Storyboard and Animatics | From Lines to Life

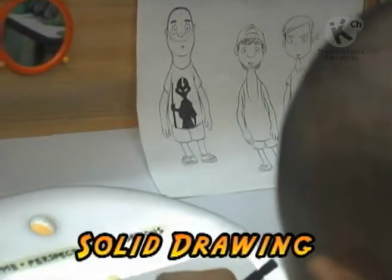285s
Solid drawing. It is expected that animators have a solid drawing background.
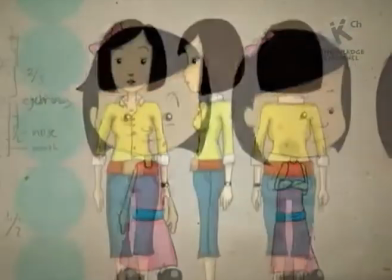290s
They should be able to recreate with just their drawings form,
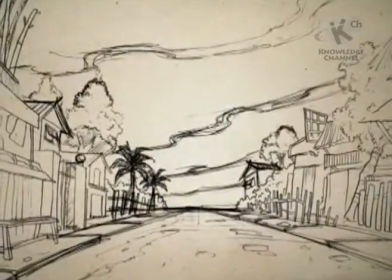294s
volume solidity, and in 2D, the illusion of 3-dimension.
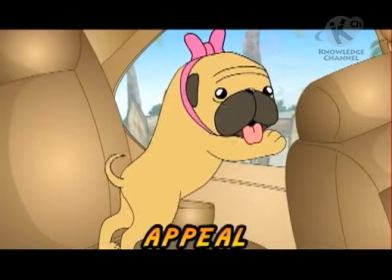300s
Appeal. Appeal is important in making animated characters.
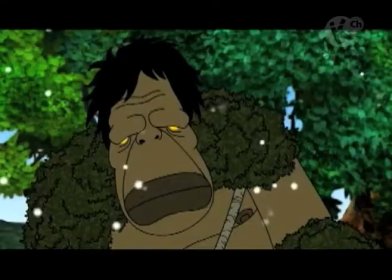306s
All kinds of characters, whether it's a hero or a villain, must have appeal.
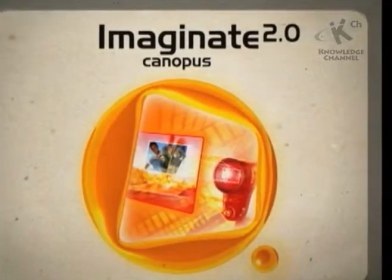312s
Appeal is defined as having an easy-to-read design, clear drawing, and a personality that develops throughout the story.
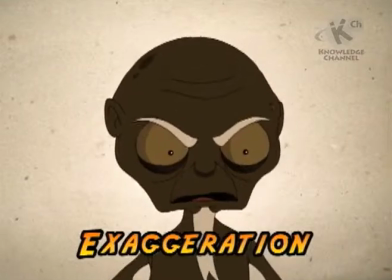322s
Exaggeration. Exaggerate the facial expressions, poses, attitudes, and actions of your character.
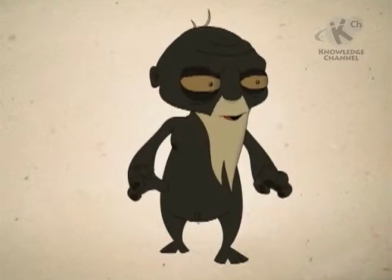329s
This will make him act natural and will also add appeal to your animation.
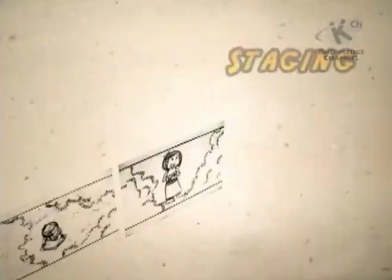335s
With the limited time to tell the story, the animator must plan how each frame will look like.
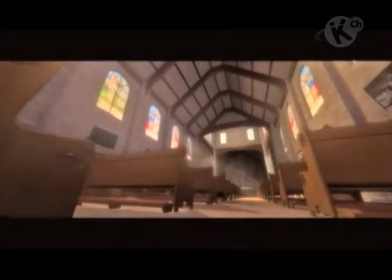341s
Each pose, action, even camera shots and angles must help in telling the story.
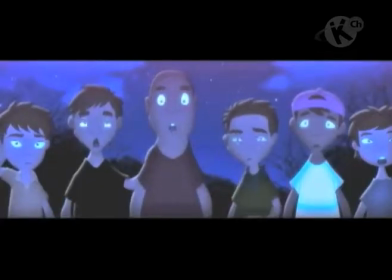348s
Staging focuses the audience's attention to the story being told.
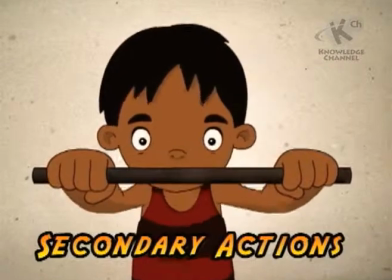355s
Secondary action. Secondary actions also help tell the story.
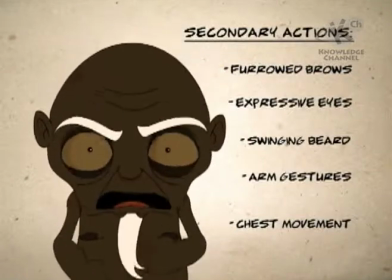361s
Additional actions such as strong gestures of the arms, a furrowed brow,
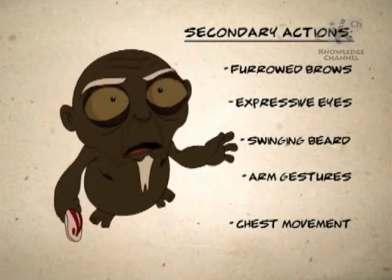365s
a tilted head, and biting dialogue reinforce an angry stomp.
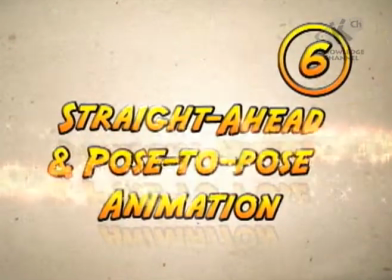370s
Straight ahead and pose-to-pose animation.
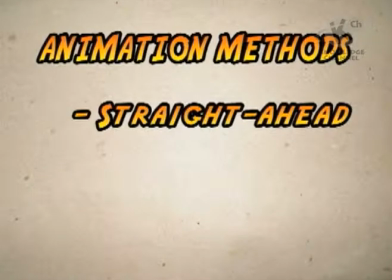374s
Animators have 3 ways of making their animations: straight ahead, pose-to-pose animation, or a combination of these 2.
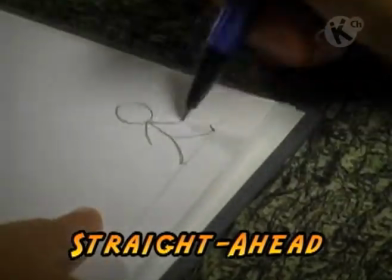383s
The straight ahead animation has the animator drawing each frame in the scene from start to finish.
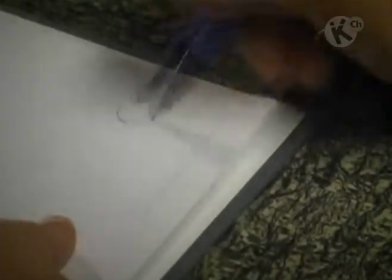389s
Proportions, size, and volumes may be lost with this method, but it keeps the animation fresh and spontaneous.
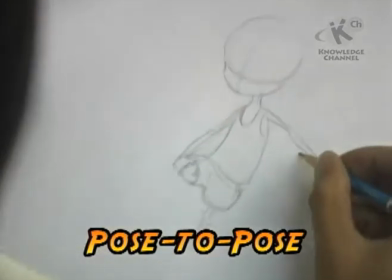397s
Pose-to-pose animation has the animator planning out the scene, with him drawing just the key animations.
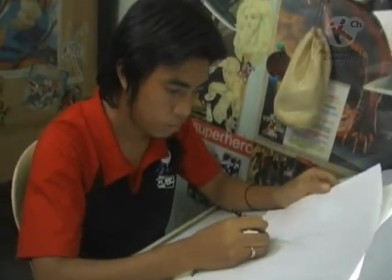404s
The assistant does the drawings in between the key animations, leaving the animator free to do more scenes.
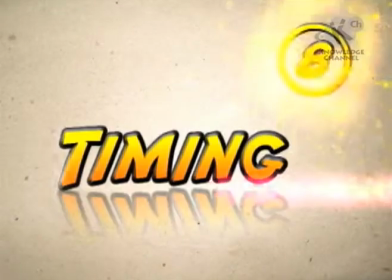411s
Timing.
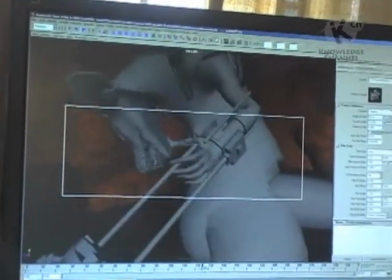413s
As the animator works on his drawings or on the 3D models, he has to know about timing the movements of his characters.
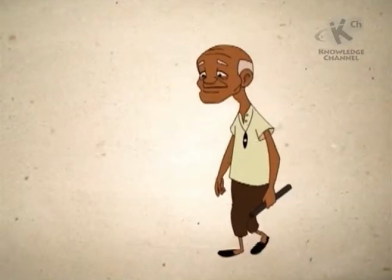422s
First is the action.
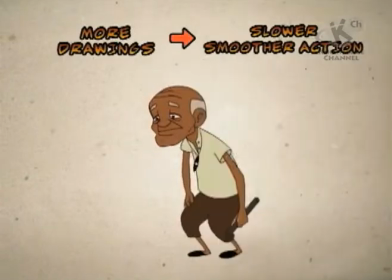423s
More drawings between poses slow and smooth the action, and fewer drawings make the actions faster and crisper.
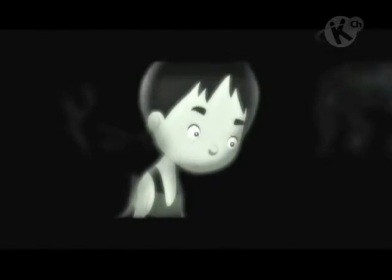432s
Second is the character's timing when acting.
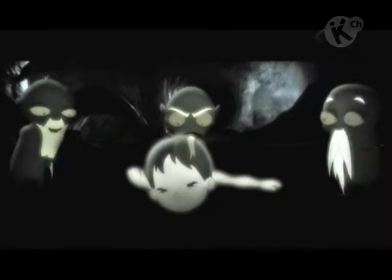435s
Mood, emotion, and reactions to a character or a situation are developed with good timing.
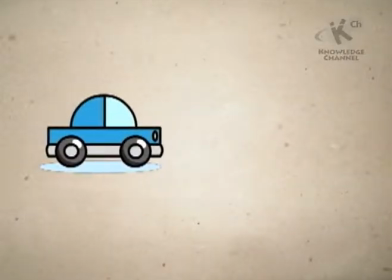441s
Slow out and slow in. He also has to observe the slow ins and slow outs, easing the character into a pose.
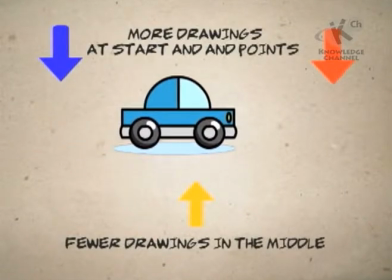450s
There are more drawings at the start and the end than in the middle parts.
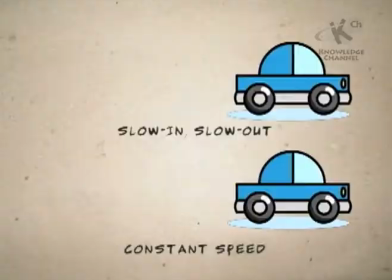455s
These make the action slower, making it more lifelike. Remember, it's all about making your characters move like they're real.
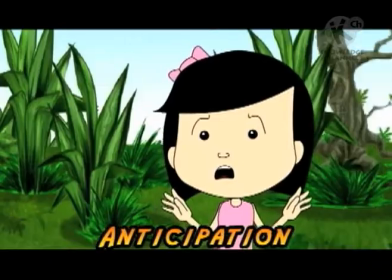464s
Anticipation. Prepare your audience for a major action that your character is about to perform.
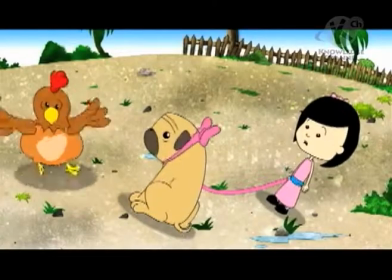471s
In real life, almost all action has some form of anticipation.
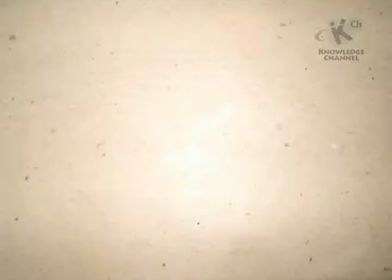475s
The same should follow in animation. Squash and stretch.
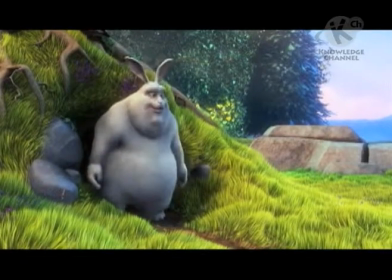482s
Give your characters and objects the illusion of weight and volume as it moves. Squash and stretch is used in different cases, such as a person walking, a ball bouncing,
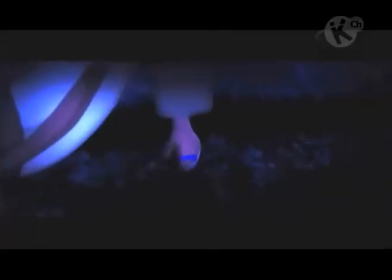494s
even the facial expressions and mouth movement for lip sync. Mastering this principle will help produce very lifelike animations.
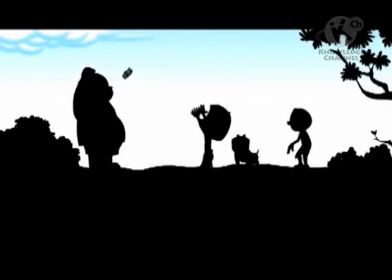504s
Arcs. Physics continue to play a role in making believable animation.
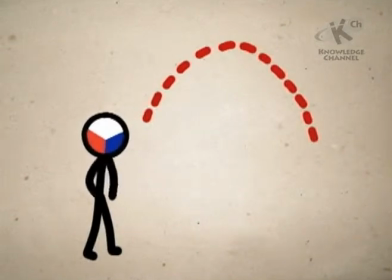510s
Almost all action follows an arc or slightly circular path. Use arcs to give your animation a natural and better flow of movement.
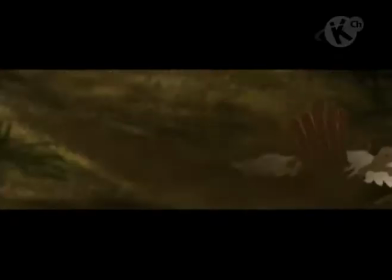521s
Follow through and overlapping action. When a character in motion suddenly stops, not everything on him stops moving.
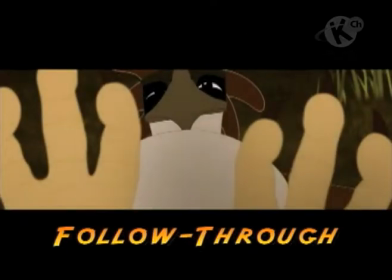530s
This is called follow-through.